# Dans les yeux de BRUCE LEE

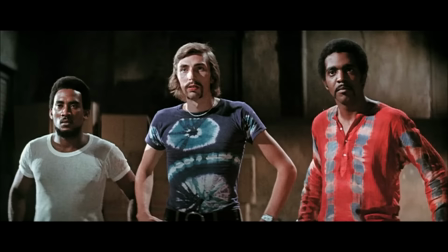33:11 Parce qu'au final, c'est ça Bruce Lee. Alors oui, il a toujours voulu justifier la violence de ses films, avoir des scénarios et des personnages écrits qui racontent quelque chose.
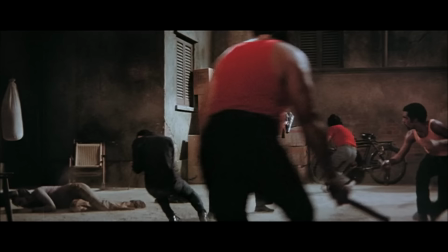33:19 Et ça, c'est tout à son honneur. Mais le développement de l'histoire et des personnages se font au travers de ces scènes de combat.
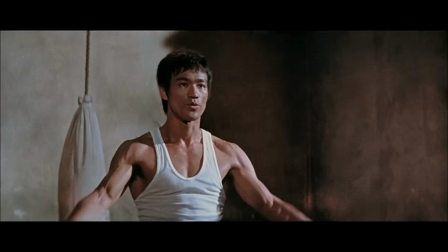33:25 C'est ça toute l'essence du cinéma de Bruce Lee. Et c'est aussi son film le plus narcissique, mais en même temps, est-ce étonnant quand c'est lui-même qui réalise.
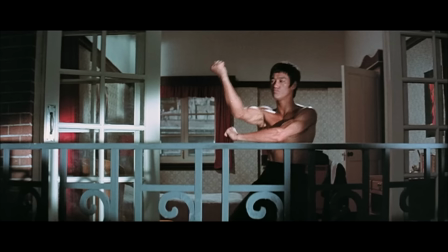33:32 Que ce soit la femme qui est charmée en un regard sur le banc, qu'elle le ramène chez lui, lui qui se regarde dans le miroir, ou encore lui qui se filme sur le balcon,
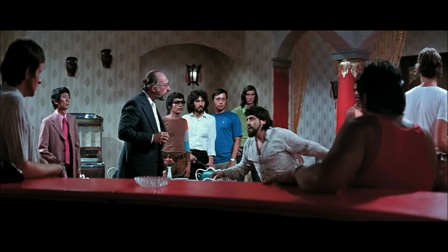33:39 muscles saillants montrant toute la définition de son anatomie, même si j'avoue que cette scène est vraiment stylée.
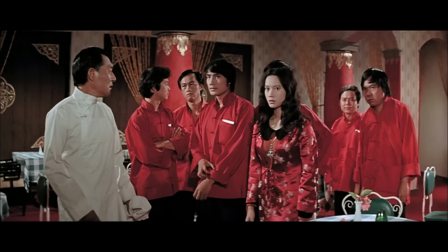33:44 Et justement, c'est là tout le secret de La fureur du dragon. Ce sont toutes ces scènes stylées et mythiques qui parcourent le métrage.
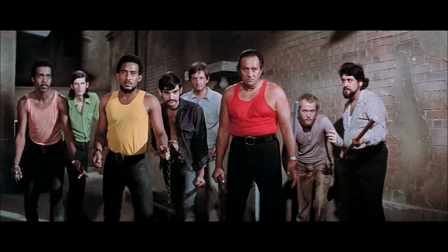33:50 Le moment presque devenu obligatoire, le nunchaku, sauf que cette fois il en a pas un mais deux,
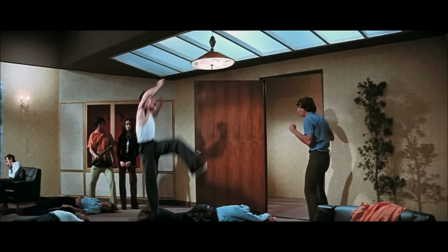33:54 le sidekick qui envoie dans les cartons, la musculature inoubliable, la destruction totalement gratuite d'une lampe au plafond,
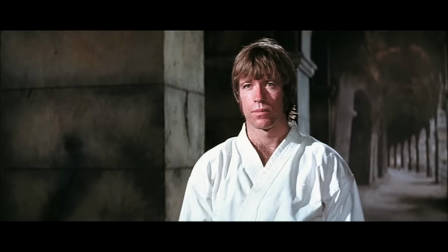34:00 mais surtout, le combat final contre le encore inconnu Chuck Norris.
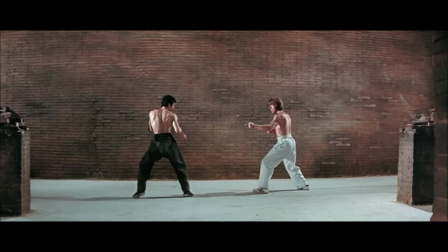34:04 Je pense que même aujourd'hui, c'est l'un des meilleurs duels finales du cinéma de Kung Fu, voire du cinéma tout court.
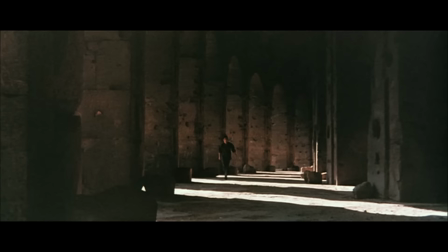34:10 Absolument tout est maîtrisé. Bruce Lee se transcende dans la réalisation. Le Colisée en décor, terre des gladiateurs, ce qu'ils sont, lui et Chuck Norris.
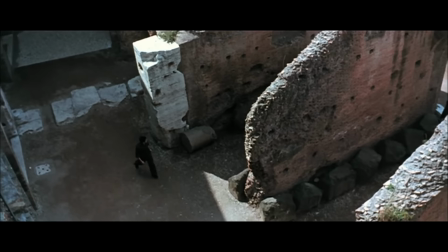34:17 La voix off qui résonne dans tout l'édifice, pendant que Bruce Lee cherche son adversaire qui donne un côté presque mystique à la scène et à ce lieu en ruine.
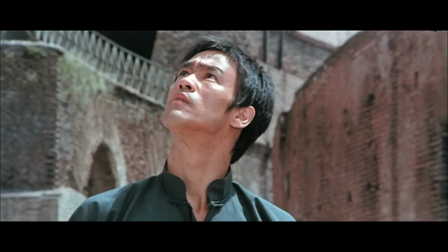34:24 L'homme que tu viens de voir va te tuer.
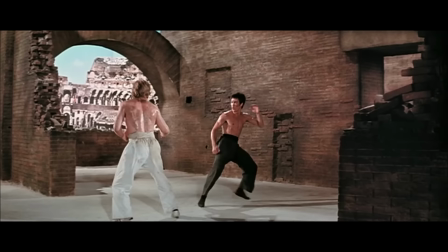34:32 Les plans qui amplifient le danger qu'est Chuck Norris, le regard posé sur Bruce Lee, l'observant, le laissant venir, confiant et déterminé comme une ombre omnisciente.
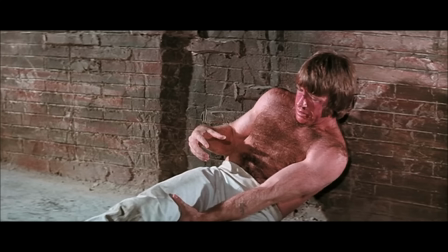34:39 Le combat en lui-même où la chorégraphie marche vraiment bien, ou pour faire encore plus réaliste, les deux acteurs s'envoyaient des vrais coups.
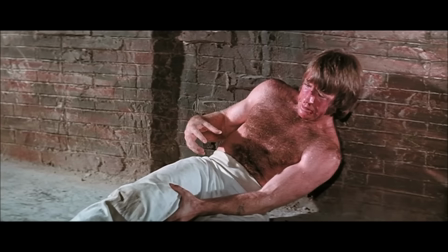34:45 Le fait qu'ils prennent son temps en mise en scène pour te montrer Chuck Norris battu et blessé, le regard d'un animal à l'agonie, impuissant et plein de peur face à sa proie, suivi de celui de Bruce Lee,
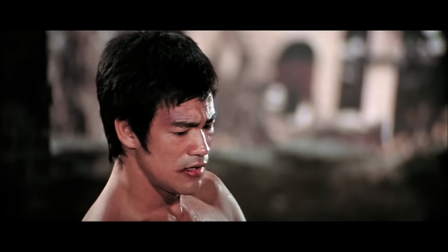34:54 abattu et triste par l'issue du combat, la première fois qu'on le voit réellement regretter un geste. C'est fort, puissant et tellement beau.
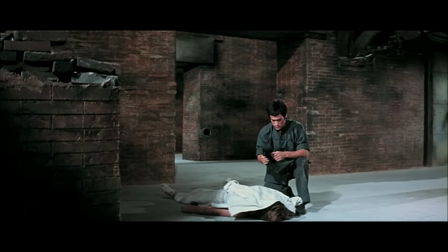35:01 Et enfin, le respect total entre deux artistes martiaux, la remise du kimono et de la ceinture sur le corps inanimé de son adversaire vaincu.
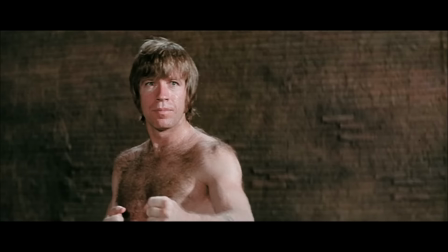35:08 Le Colisée, les gladiateurs, la mort, Bruce Lee, Chuck Norris, légendaire et intemporel.
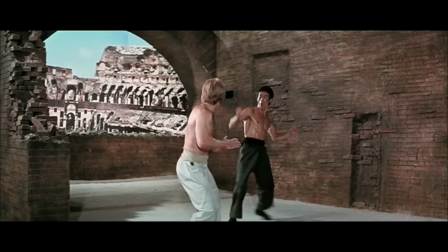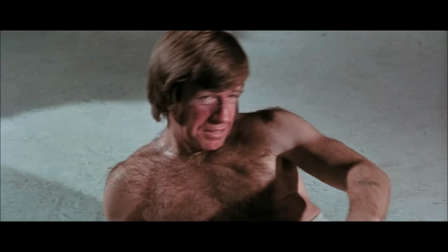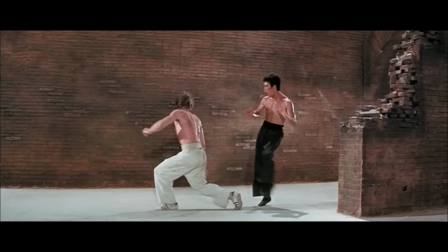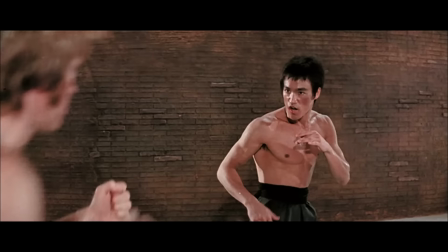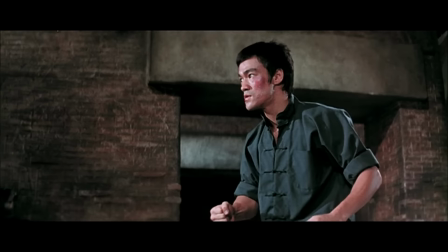35:49 L'homme chinois qui défait l'homme blanc américain. C'est aussi un énorme message porté au monde, autant que celui de la fureur de vaincre l'était pour les Chinois.
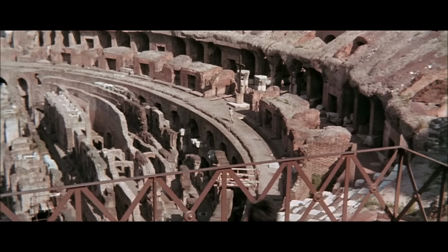35:56 À chaque film, Bruce Lee augmente en degré.
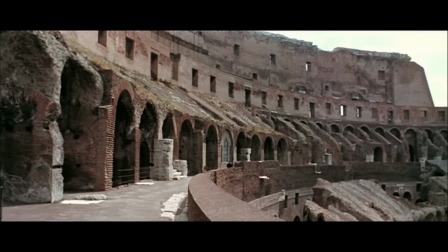35:59 Même si historiquement, Opération Dragon est le premier film distribué hors Asie, les autres suivront quelques mois après, malheureusement boostés par la mort du petit dragon.
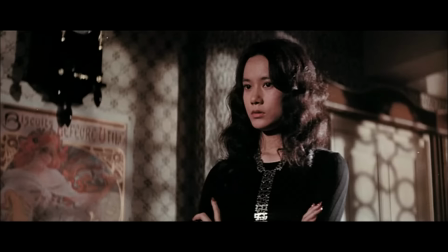36:06 Mais fort de ce nouveau succès, Hollywood va venir frapper à la porte du Concorde, et il est temps pour Bruce Lee de prendre sa revanche sur le marché américain, qu'il a délaissé quelques années en arrière,
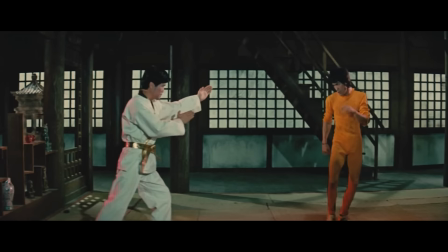36:15 parce qu'il ne croyait pas en lui. Et le film sera soutenu par la Warner, les mêmes qui ont passé sur Bruce Lee pour donner le rôle à David Carradine dans la série Kung Fu.
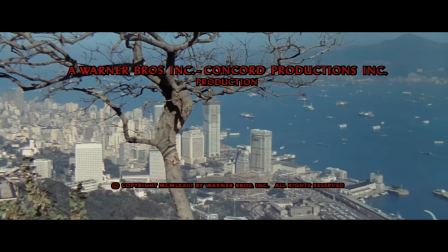36:22 Dans la chronologie de la vie du petit dragon, il venait déjà de commencer à tourner Le Jeu de la Mort. Mais face à cette offre de coproduction américano-hongkongaise,
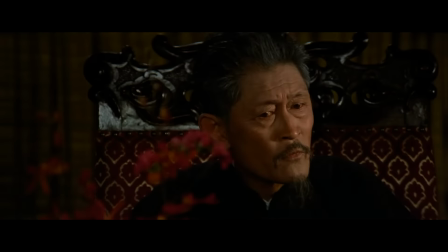36:29 Bruce Lee décida de mettre Le Jeu de la Mort en pause pour faire le dernier vrai film de la vie du plus grand artiste martial que le cinéma n'ait jamais connu.
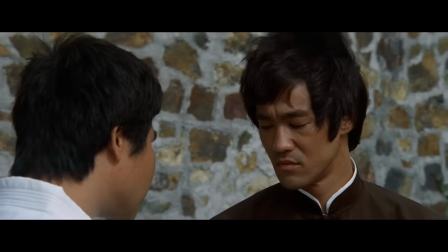36:41 Monsieur Lee, vous n'êtes pas en uniforme.
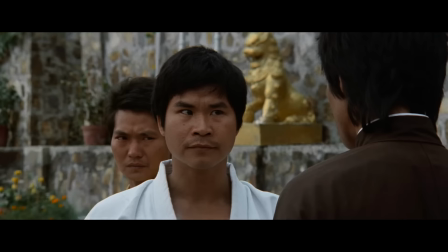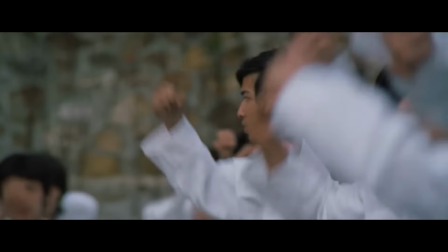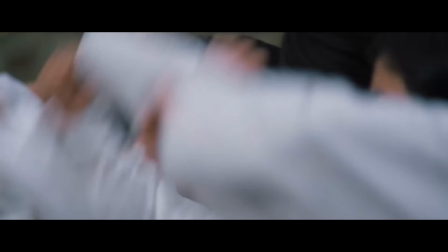36:58 Un film très équilibré, simple et efficace. Le plus marrant dans tout ça, ce sont les similarités avec James Bond.
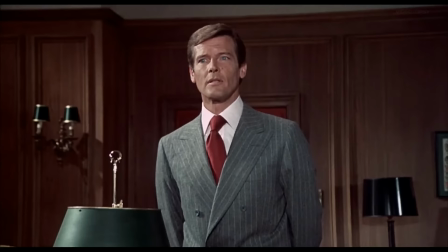37:03 Bruce Lee est devenu un espion qui part sur une île pour participer à un tournoi d'arts martiaux et en même temps enquêter sur un grand méchant. On sent les influences.
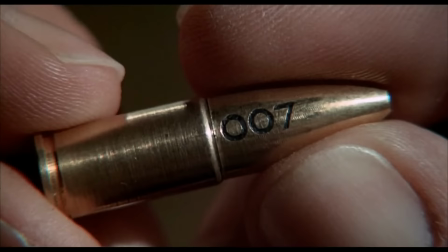37:10 D'ailleurs, influences qui vont dans les deux sens, parce qu'on retrouve des similarités avec l'un de mes James Bond préférés, L'Homme au pistolet d'or, qui sort juste un an après la mort de Bruce Lee.